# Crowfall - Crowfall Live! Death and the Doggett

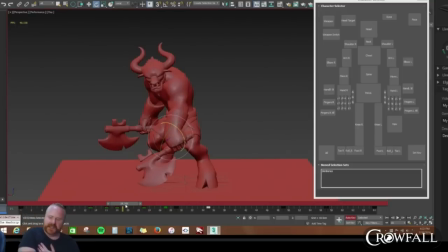[20:45]
The power's in the chest, but the thing is, it gets flung out. The power goes to the tip of the hand here. This is where the weight is. And so the hand is going to start pulling the body down and around. So power leaves the chest. Now it's starting to pull it down here.
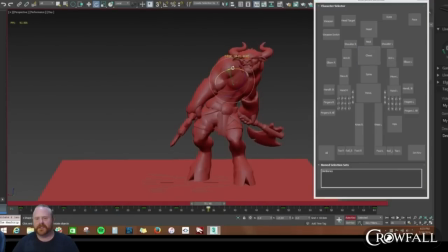[21:05]
Yeah, maybe I can have this step over. Let's adjust the head. Said Minotaur. Keith recommended that maybe we should lean him back a bit more with the swing.
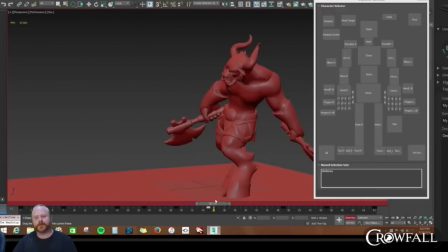[21:26]
So that arm kind of pulls the chest back a little bit more. Oh yeah. I can see that.
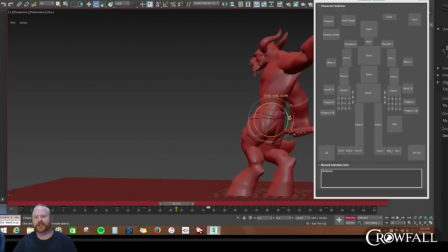[21:31]
Yeah. So we can go ahead and have like lean it back, but you want to kind of push the hips forward to some kind of semblance of balance. And so the hips are up, they're down, they're kind of flat here, so we probably want to
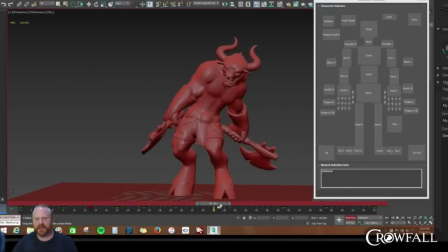[21:51]
delay the keyframe on the hips just a little bit and have it go down further and back
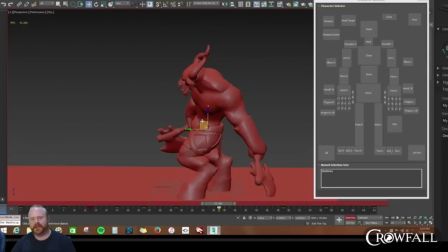[22:00]
and out.
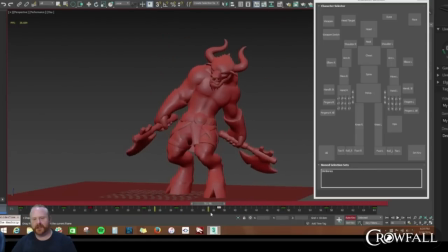[22:05]
And then this pose, I want it to be like the hips and the upper body to be closer to this than to this. Yeah, he's still just kind of recovering from this action here. So let's drop this.
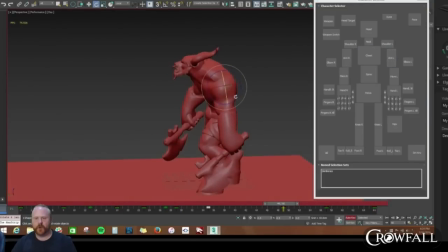[22:21]
Let's point that arm to the ground.
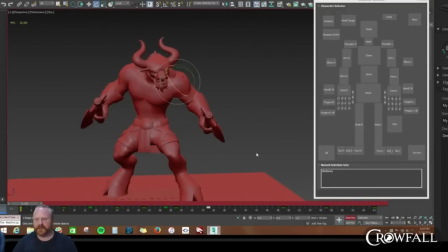[22:28]
So let's see what that looks like. Thank you, Kath. We can probably make this action here a little quicker.
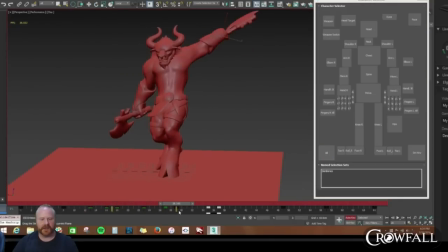[22:44]
So I'm just going to grab everything from here to here, and I'm just going to scale it in. Scale in the keys. And then I could probably just bring all this over.
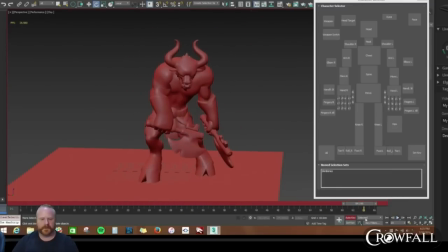Sometimes a frame makes the entire difference in the world.
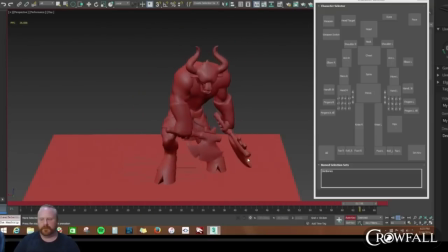Okay, let's move on to some of the other parts of the animation. All right, so let's see.
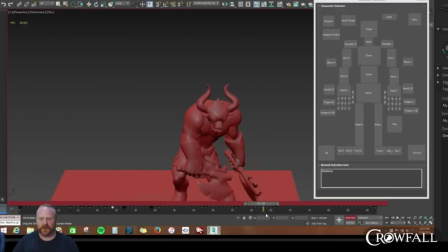[23:44]
Yeah. All right, so I want to hold it probably here a little bit longer and then have him dip into this pose and then lead out with the other shoulder.
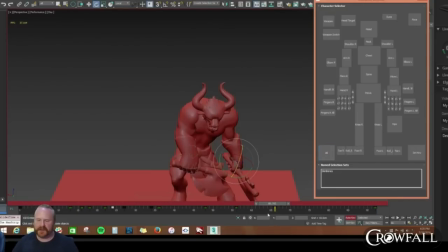[24:00]
So I'll select everything and I'm just going to flat out just copy this key. So give it a little bit of time.
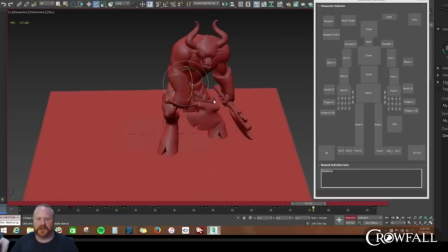[24:07]
It's just going to look flat, but I'm going to just kind of cushion into this pose a little bit more, drop the shoulder,
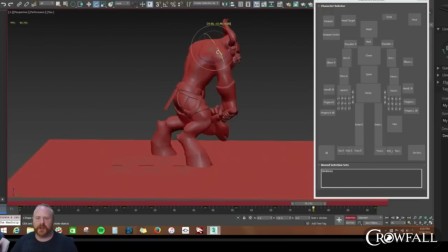[24:17]
always having this arm pointing to the ground. Straighten this out. What's that?
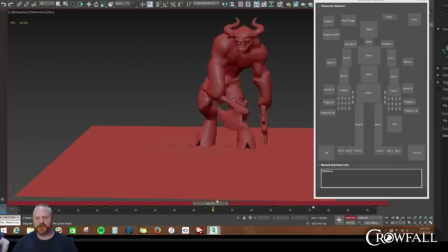[24:35]
Maybe we should just go straight to this pose. Yeah, because it looks weird because he's trying to go up. Or we can just swap these poses. Give it time to read, so.